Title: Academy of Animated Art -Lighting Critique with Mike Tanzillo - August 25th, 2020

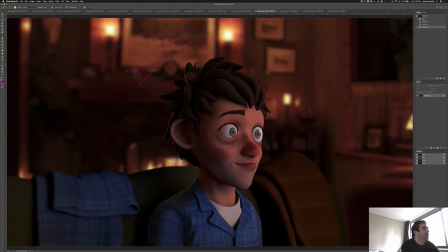(16:17)
To saturate this background just a little bit more to get the character to pop off. A little more rim, as we mentioned. And then try and make these, let me just show you this. These eye blacks could come down a little bit and be a little bit darker.
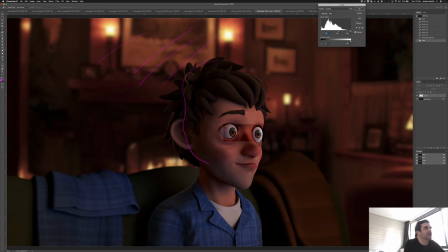(16:38)
I'm not sure if this is the same image we looked at yesterday. If this isn't the right one, let me know. But I feel like we talked about this yesterday. So just looking at the eye blacks there. Oop.
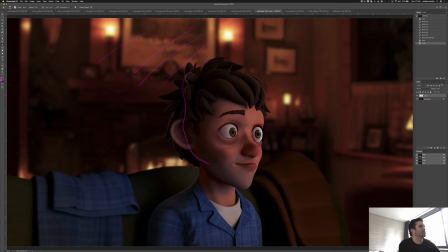So just something like that versus like this will really help kind of center us in on the eyes and just creating some more contrast there. And then, yeah, take down the background, get a little bit of that warmth on him.
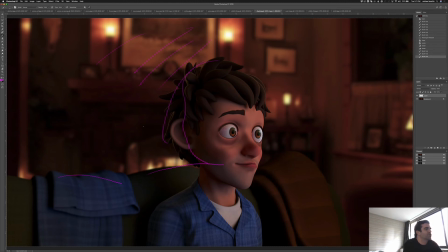(17:14)
And maybe a little bit here on the pants too and on the back of the couch. I think that'll go a long way too. But yeah, beautiful stuff.
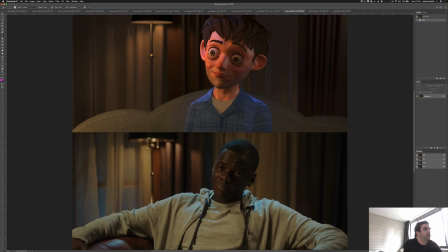(17:22)
Okay, Matt. Good start. Get Out, very amazing, excellent movie. Let's take a look. I think we can go darker with the couch itself just to get him to pop off a little more.
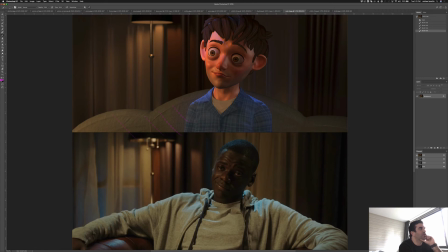(17:41)
The biggest thing to me is just his value on his face. It's much brighter than what we're seeing on the character here. Like this character is being lit by like a much softer light. You can see because there's no hard lines, all softness. It's just, and the shaping is happening in the specularity.
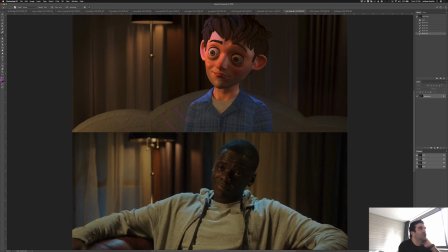(18:01)
Where here we've got a super sharp line coming across here. The shadows are just like the overall feeling and like the specularity on the skin is great. But the size of it feels a little bit small, and you can see it like in this little dot up here. Just everything feels like the light sources are very small. See a hard shadow there, hard one here on his neck.
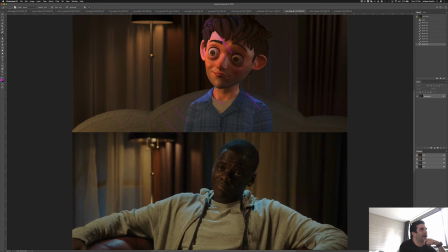(18:21)
And I think that you can work on softening your lights overall. I do like that you've included this blue light here because I think that's working out really well. It's fanciful in that it's coming in from this window and it would never really be that bright, but it's a nice shaping mechanism.
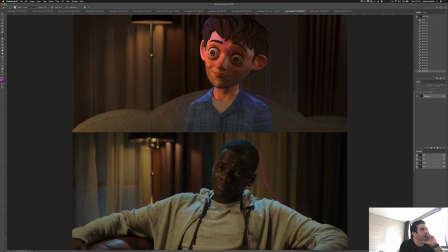(18:40)
And you can also throw some on the couch here too because you can see it's happening there on the chair. Now in terms of his shirt, so the reference, the shirt is actually gray. In our example, it's white, and this actually looks a little bit darker. So
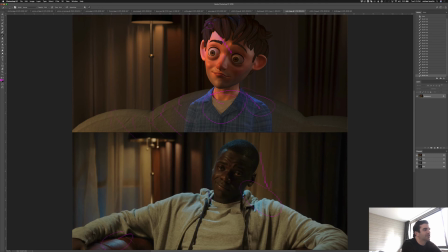(18:59)
I mean, you can match it to that. It just feels like a little warm and flat. The way that this shirt's getting some light kind of coming across here, it would be nice to get a little bit in there as well. I know the pose is he's leaning back a little bit more, but you can sneak some stuff in there.
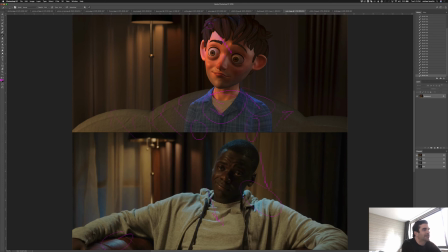(19:13)
Also, try and get some darkness in like the armpits and some of these areas. You see how like we're getting some really nice dark shapes in the reference? I would try to match that as well. And if you can, depending on how the light is working, just check to make sure that this is being properly shadowed.
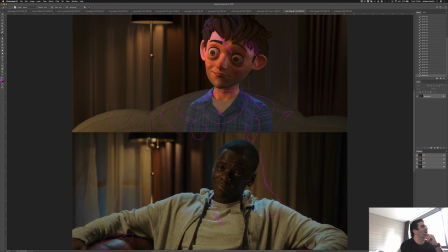(19:28)
It looks like the hair is kind of floating up above the head. Yeah, and then I'd keep moving on from there.
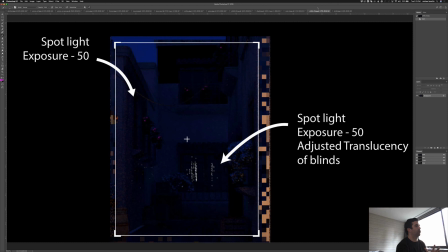(19:35)
Okay, last one from Shibli. You talked about the amount of light that you needed to really go through those windows. Yes, make sure, oh man, I'm so sorry I'm not giving the proper credit to the person who commented below.
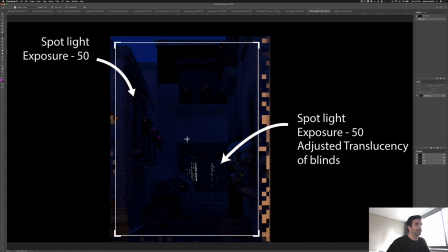(19:48)
But yeah, make sure you check that opaque thing in Arnold. That's a nice little hiccup. The other one is that I rarely render windows And like whether it's in a car, eyeglasses, a building, I rarely render the windows together. Usually I turn the windows off,
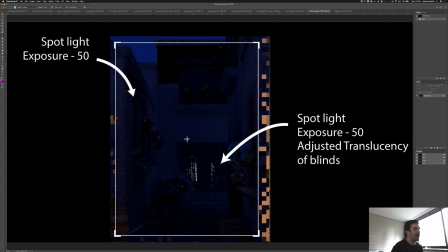(20:06)
allow the lighting to happen as it naturally would, and then do a pass where of just the windows and everything else reflected. So because you don't actually see windows, you see the reflection of the surroundings and then you imply that there's glass there. So I tend to do that separately just so I have more control over that in the comp.